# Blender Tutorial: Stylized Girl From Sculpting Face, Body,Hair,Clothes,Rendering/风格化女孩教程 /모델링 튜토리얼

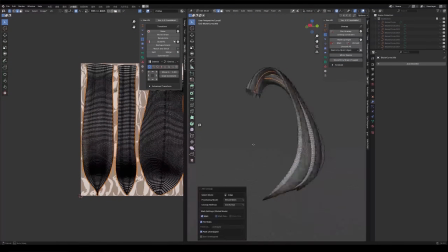7:32 而且内置了UV可视化工具可以快速的检查UV布局
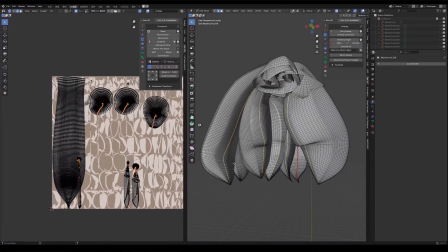7:37 轻松发现并修复错误区域贴图部分我会使用Substance Painter
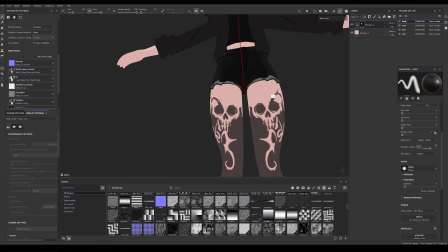7:45 在Substance Painter里我为角色腿部添加纹身
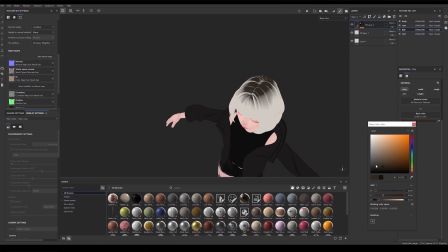7:50 为服装和头发制作渐变效果并对整体进行润色
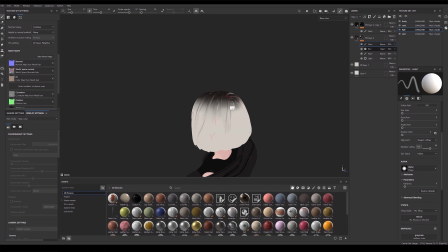7:56 调整细节这样可以让角色整体视觉效果
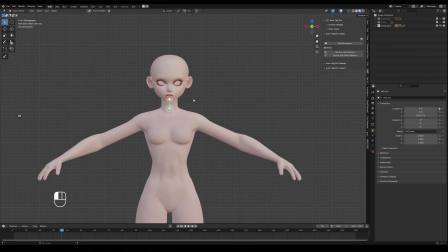8:01 更加统一和出彩进入绑定阶段我使用的是AutoDig Pro插件
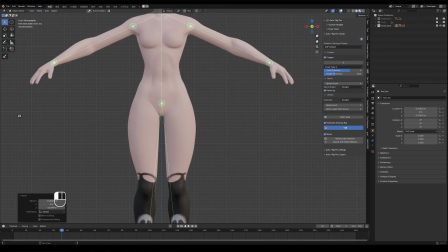8:07 它的绑定方式与Mixamu类似在人类、
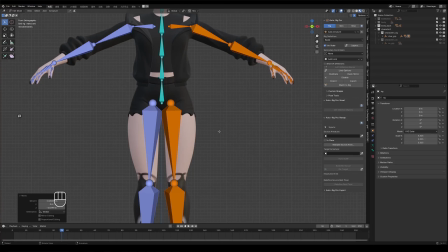8:12 动物、怪物等各种角色的绑定时灵活性更高
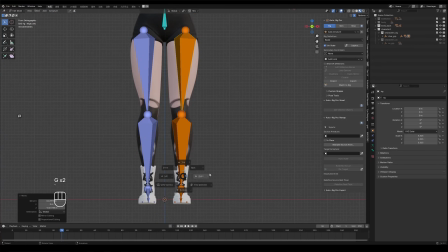8:17 在使用AutoDig Pro时我可以提前调整骨骼结构以适应角色的需求
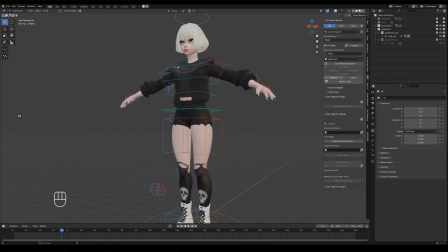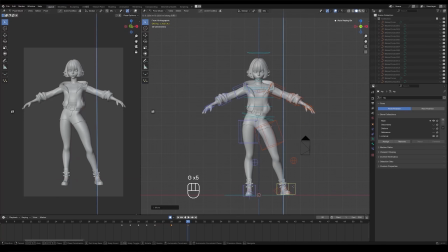8:31 绑定完成后我给角色调整一个酷酷的Pose注意重心位置避免角色重心显得失衡
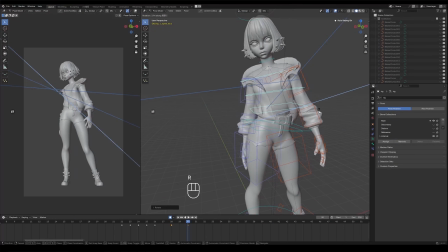8:40 或有一边倒的情况注意关节的自然弯曲
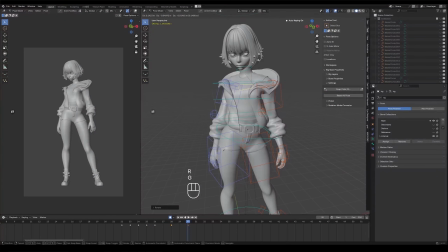8:46 比如走步膝盖手腕等避免过度拉直或弯曲造成的僵硬感
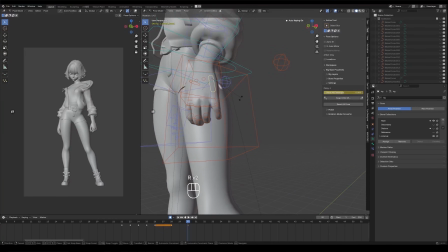8:54 角色的动作应该有一定的不对称性以增强自然感和表现力
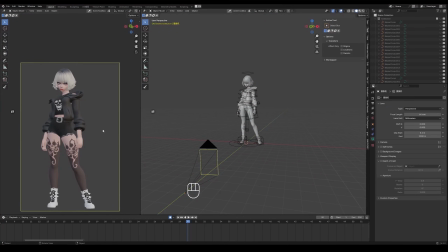8:59 之后再给摆好pose的模型上添加细节
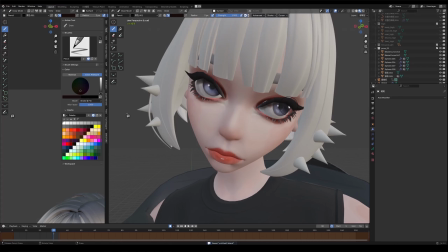9:07 我先创建一个蜡笔并选择表曲面在模型上绘制细节
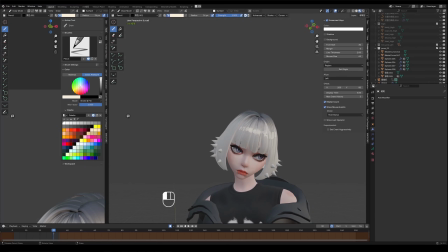9:15 比如眼睛的高光暗部的边缘或者在模型边缘
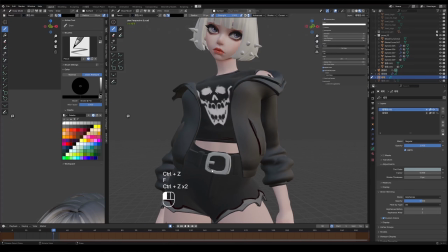9:21 画出想要的轮廓线效果这可以为角色增加更多细腻的表现力
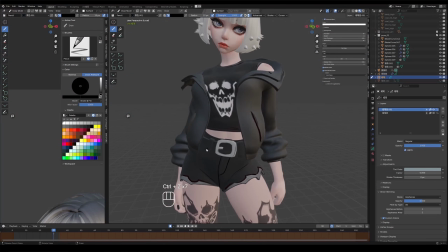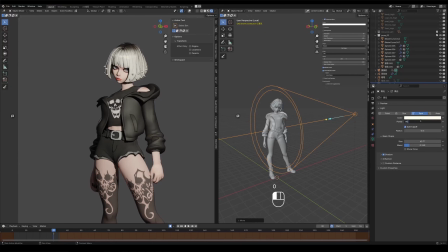9:36 接下来是打光环节我尽量通过灯光设计
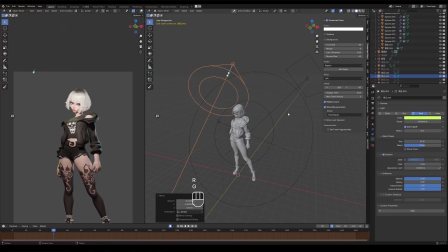9:41 让角色看起来更加立体适当的增加边缘光的强度使角色的轮廓更突出确保边缘光不影响角色的主要细节
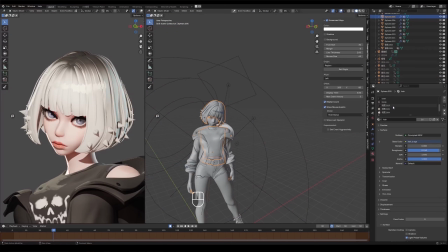9:53 保持适度的亮度即可避免过于曝光
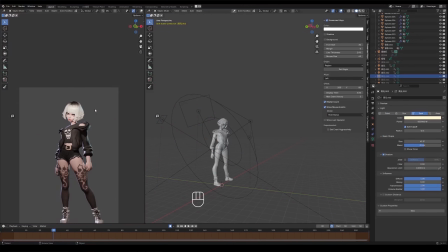9:59 打光时优先突出脸部使观众目光集中在角色的表情和情绪上
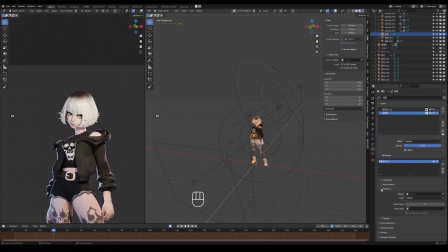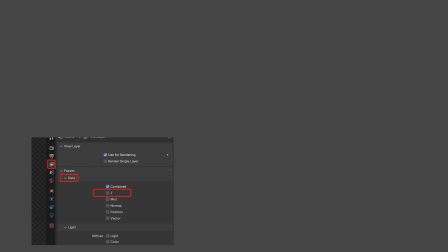10:14 在最终渲染时需要注意蜡笔工具的渲染表现如果没有开启四图层菜单中的通道数据里的J通道蜡笔绘制的内容会始终显示在最前面
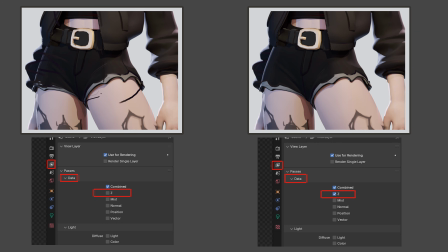10:29 而这并不是我希望看到的效果因此在正式渲染前我会根据需求是否开启J通道对于特定的2D卡通角色比如蜡笔绘制的眼睛在不开启J通道后
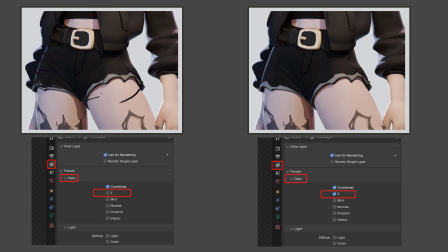10:47 让蜡笔绘制的眼睛始终显示在头发的前面反而能让观众更清晰的看到角色的表情这种处理方法可以根据角色风格和表现需求灵活选择
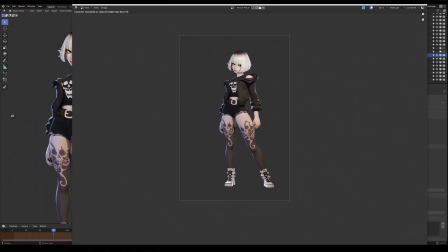11:04 OK 如果你对这个角色感兴趣可以通过下方链接获取原文件和完整的流程视频
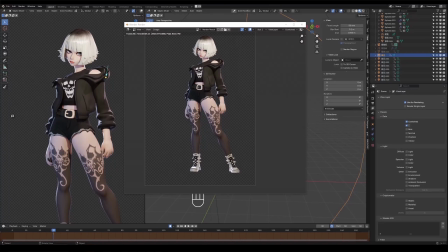11:12 按需下载旗客希望这些资源能给你的创作提供帮助
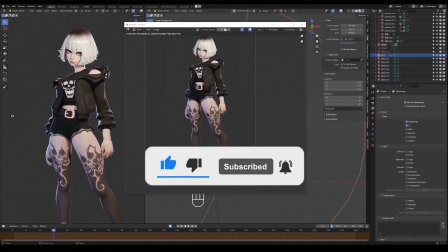11:19 同时别忘了点赞关注打开小铃铛这样就不会错过下一个角色的更新了感谢大家的支持
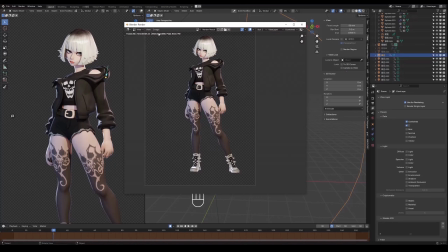11:27 我们下次见拜拜